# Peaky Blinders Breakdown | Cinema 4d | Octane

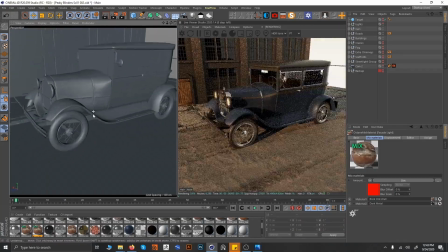I want the, what you say, this texture of new looking chromes going on,
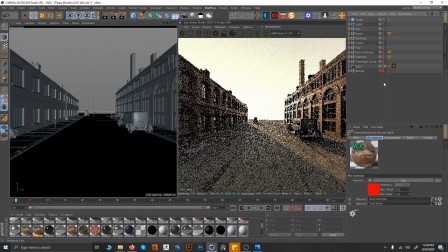because in the scene I was highlighting, when you see this from the scene, you see this whole chrome shining. I wanted that whole dark scene, whole evening, mid-morning scene to be like, a little bit something coming out of the scene. So that's why this was my personal choice.
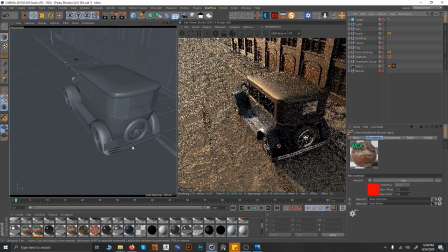Obviously, if you are doing this dirty scene, you should not be doing this bright chrome, not a dirty one.
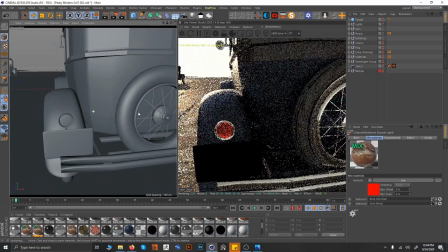Just it is like too clean right now. You can make it dirty, it depends on your choice and preferences.
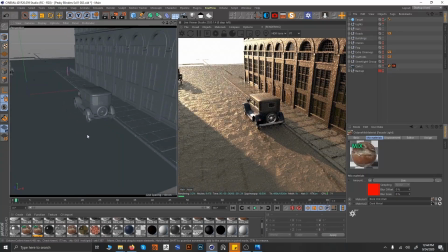It was my design, I thought, okay, no, I won't be doing that. And one more thing I wanted to discuss, when I created this mixed texture for the road, there was some streaks going on, so I created these streaks.
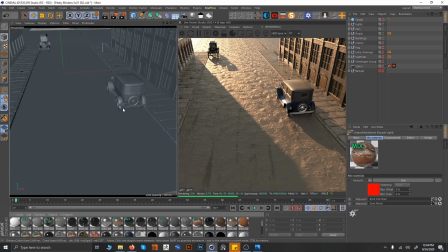I aligned these streaks accordingly so that they can match the level, of cars. The cars are going from here, so the streak should be behind. So usually what I did was I thought, okay, this is going to be a nice idea, just put some streaks over there.
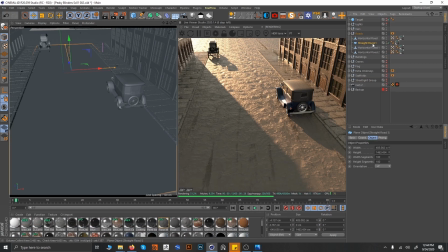I will just show you. See this flow.
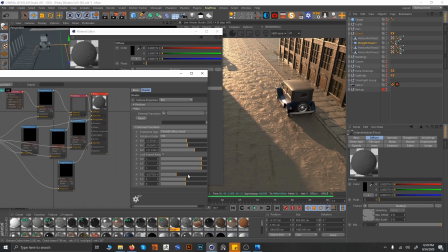In the texture projection, I just moved some of the streaks here and there. You can see I just moved some of the streaks here and there and make them align to the car, so that you can feel, yeah, this car stopped here.
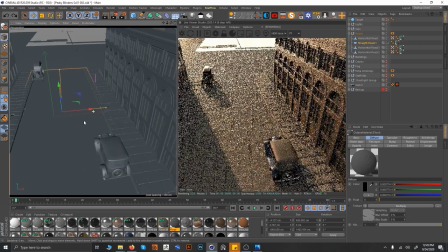So that was a good thing to do. I had, okay, giving it more realistic look.
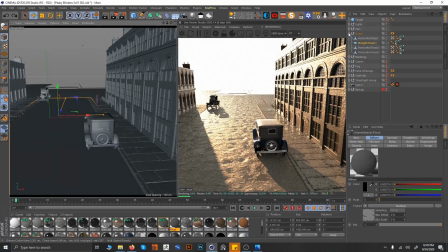So I thought, okay, yeah, this is going fine. So right now, until this point, you have seen me not using too many textures.
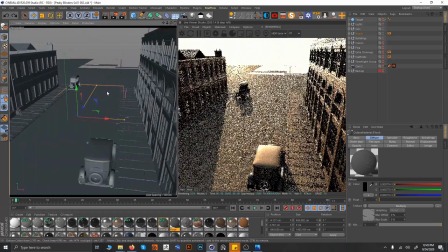Like for the two buildings, I'm using only one texture,
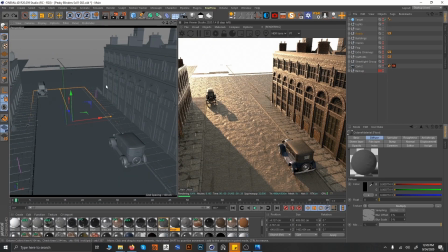and it is the same texture, just adding some dirt onto it and putting over here, so it's not taking more of VRAM space right now.
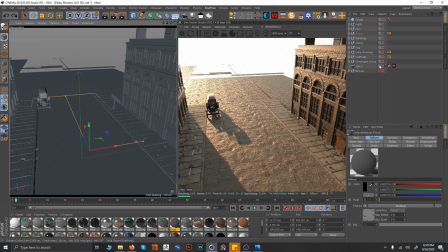I know my scene is quite heavy, so please bear with me.
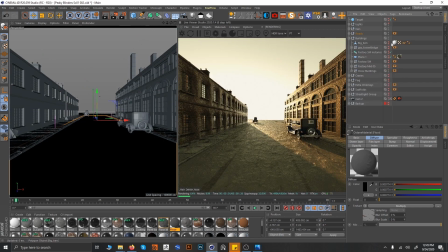So coming back in the building section only, I will be adding these two buildings. In these two buildings, what I did usually was basically these two buildings were crossing.
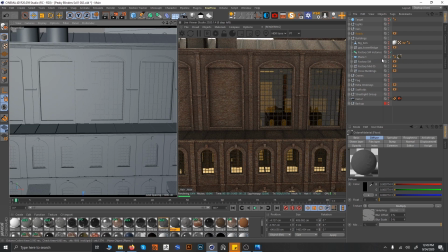The light was too strong. The light was too strong inside. So what I did was I created this plane with a glass texture on it,
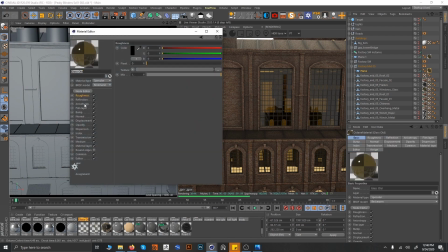and in this glass texture I added some transmission. To it, so that this dark color would be there. So you can see that these buildings are old.
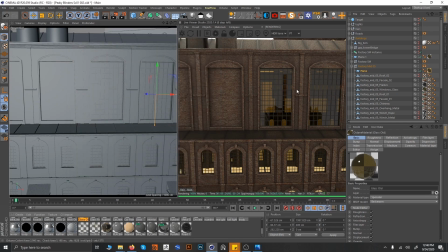Basically, it's just a normal glass texture. I wanted this kind of look, but I didn't wanted the light to go through totally exactly, because these old factory kind of buildings are same. They have like this black olive green kind of windows.
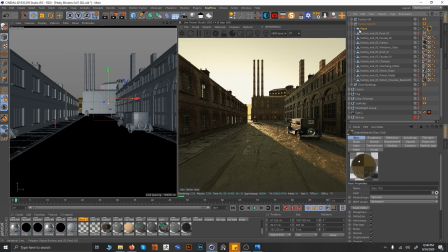So I wanted this kind of look. So at the end, it gave me something like this. So I added these planes I put inside the building with this glass texture. So to it will look like something is going on inside.
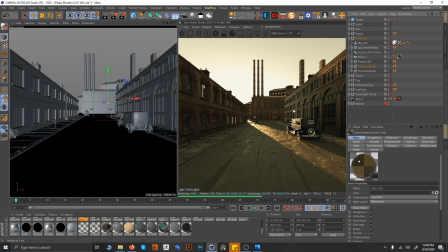There's a dark mirror. Something is like old kind of retro look to give, vintage look to give, like that. Okay, what else is there? Adding a bridge, which is again a free model as I told you, and adding Big Ben. So talking about the textures of all 1, 2, 3, 4, 5 buildings,
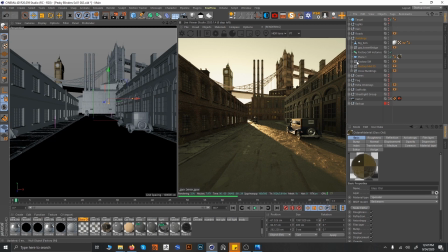what it is exactly, it's exactly the same texture which I used on everything else. And you will be like, how? It's like the same thing. See, the mixed texture I'm using is the same facade. I just did what I did was
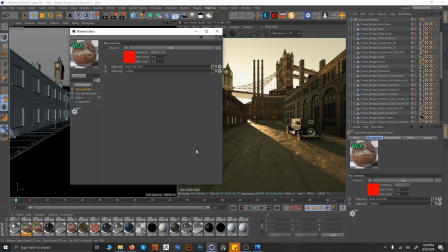I just duplicated this and renamed it to facade dark, the mixed material only, not the other texture.
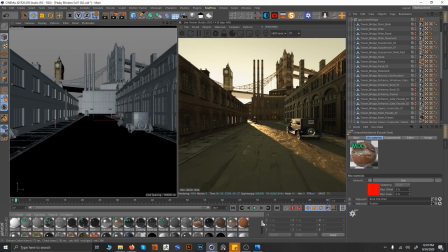Facade dark and facade light.
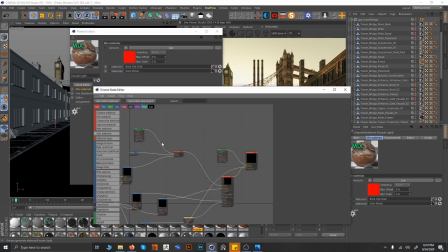So this is the light one, and just change the values, just change the dirt value on them. That's it. I don't have to create a whole new material for them. The dirt value is changed on them, and they are exactly the same textures.